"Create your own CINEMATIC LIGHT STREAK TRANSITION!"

Hey, what's up guys, my name is Kai. In today's video, I'm going to show you guys 3 really easy steps on how to create this light streak transition that I made for a commercial I shot recently. Check it out. You know, when I put this out on the internet, I really hope that I could be those people saying that, oh, you know, millions of people emailed me asking me how I did this transition. And so today I'm forced to make this tutorial for you guys. But the reality is no, nobody asked. But anyways, let's get into the tutorial. Now, the first step that you have to do is to shoot your footage, obviously.
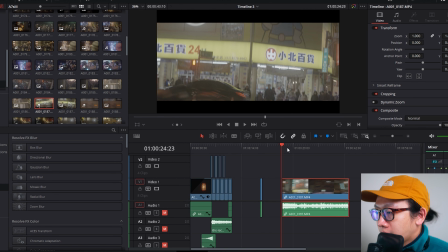[0:38]
Now we're going to check out the footage that I shot, the original footage of the light streak video in DaVinci Resolve. So let's check it out. Here we are in DaVinci Resolve. Now, as you can see, it's an actual footage, obviously, and it's a normal footage. I shot it in 24 FPS and I was using a very tight lens.
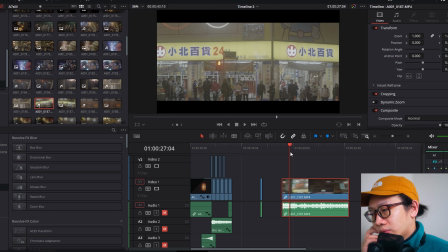[0:56]
I believe I was using a 70 to 200 millimeter and I was zooming all the way. So it was 200 millimeter. The reason why I was using a 200 millimeter is when you're using a very tight lens, it's easier to get that motion blur.
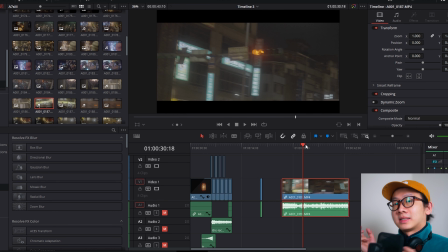[1:07]
So right now, let's take a look at the result. I mean, the original footage.
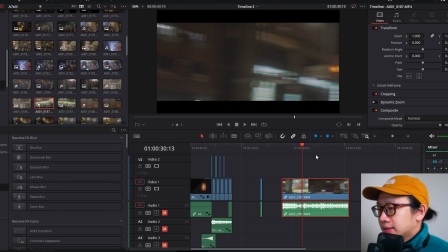[1:12]
I was like basically whipping the camera as fast as I could with the 200 millimeter.
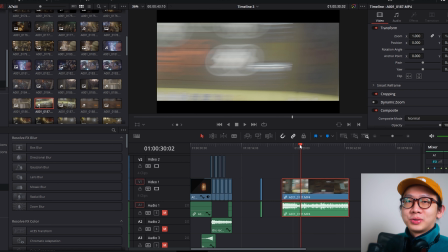[1:17]
Like I said earlier, if you're using a very tight lens, it's just so easy to get that motion blur compared to if you were to use a 12 millimeter, let's say.
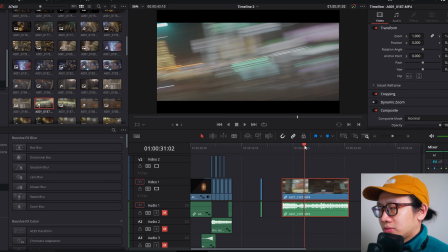[1:25]
It's just so hard to get that motion blur since it's just so wide, you just see everything, you know?
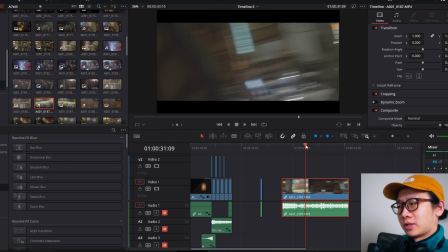[1:30]
I mean, just try your best. Even if you don't have a 200 millimeter, just maybe get like a 70 or 80.
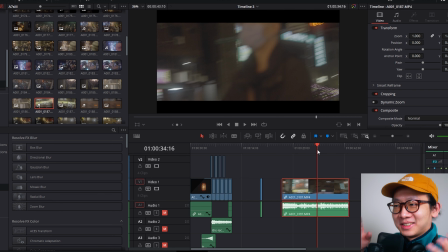[1:35]
And we're gonna be able to fix that later on in post-production. So just try your best. Oh yeah, and I forgot to mention, the most important thing is to shoot it at night. Otherwise you wouldn't get all of these light, right? If you're shooting during the day, you could possibly get a different type of texture if you were to shoot during the daytime.
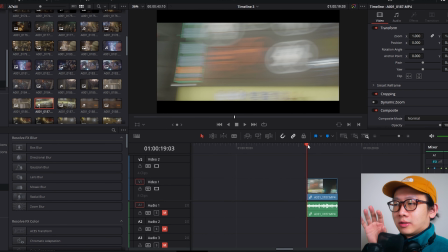[1:50]
But I feel like at night you get these billboard, these signs, you know, stoplight, all of that. There's much more colors going on if you shoot it during the night. You just need to find 2 seconds of this camera movement that you're really happy with. So this is the one that I'm okay with it.
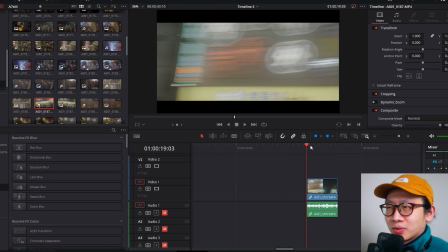[2:04]
This one. Okay, now step number 2. What you want to do is you're gonna color grade it. And this is actually really fun since there's nothing really much in detail.
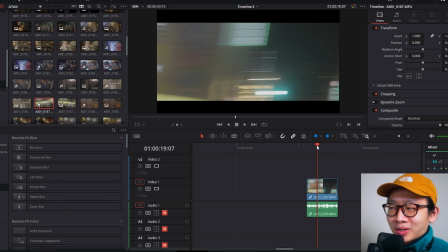[2:12]
You basically can color grade it however you want. As long as you're happy with the color, it's okay.
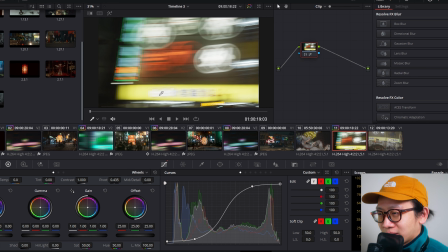[2:18]
You don't need to worry about the skin tone, the shadow, highlight. Basically just have fun.
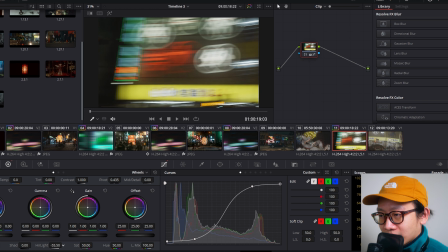[2:23]
So I'm going to add a lot of contrast. I still want some detail, so the texture is going to look better. So I'm not going to have the highlight fully blown out. And also, this is one of the only time when you don't need to worry about the saturation. Just let the saturation blow up. Actually, the more color you get, the better it looks. So just, you know, boost the saturation up to 100.
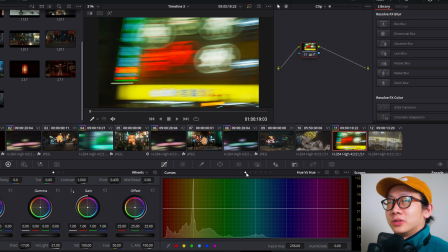[2:42]
Don't worry about it. Now, if you put the saturation to 100 and you still don't feel it's enough, you can go to color boost and, you know, boost it a little bit more. Now, here's the fun part. For the transition that I did, I think I used the same footage like 2 or 3 times maybe. And the reason why it looked different is I play with the hue.
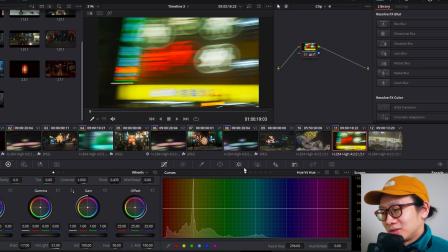[3:00]
So since there's not much detail going on, you can just play with the hue however you want. It's not going to destroy the subject because you don't see anything anyways. You can go to hue, either here or here, and just you can change the color.
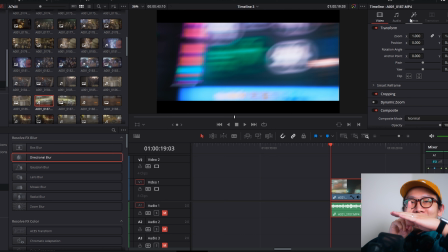[3:14]
You know, you can change it to however you want, and it doesn't really matter because it's just like 2 seconds and just so blurry. No one's gonna notice it. Now, the last step that you want to do is to add motion blur. Yes, just because it's already blurry doesn't mean that you cannot add more motion blur.
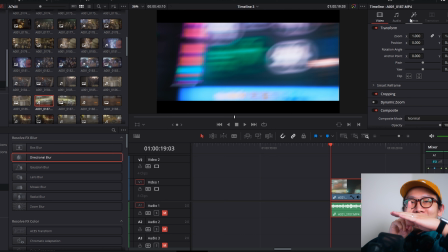[3:29]
I'm gonna go for directional blur. Just gonna put it right on it. The thing with it is that you gotta find the right direction.
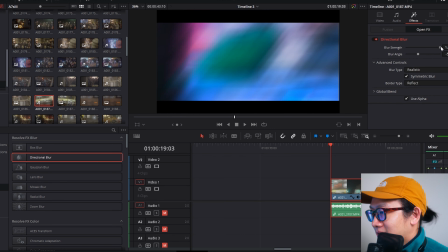[3:35]
Otherwise, imagine the blur is like this, but then your footage is like this. So it doesn't make any sense. If you cannot find it easily, just put the blur strength to maximum. And then so you can find where is it going towards.
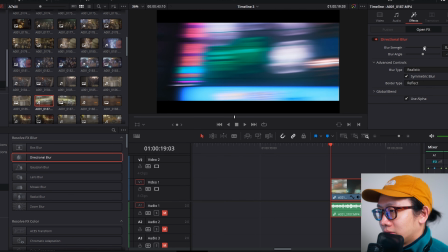[3:49]
Once you find the right direction, it's actually gonna look really nice. Because since it's fully blurred, you don't even get like any noise or anything. I'm not gonna put it to 100 because that's just too much to me. Like I still wanna see like a pattern, like a texture, right? You can still see the sign, you know, these billboard, these letters and stuff.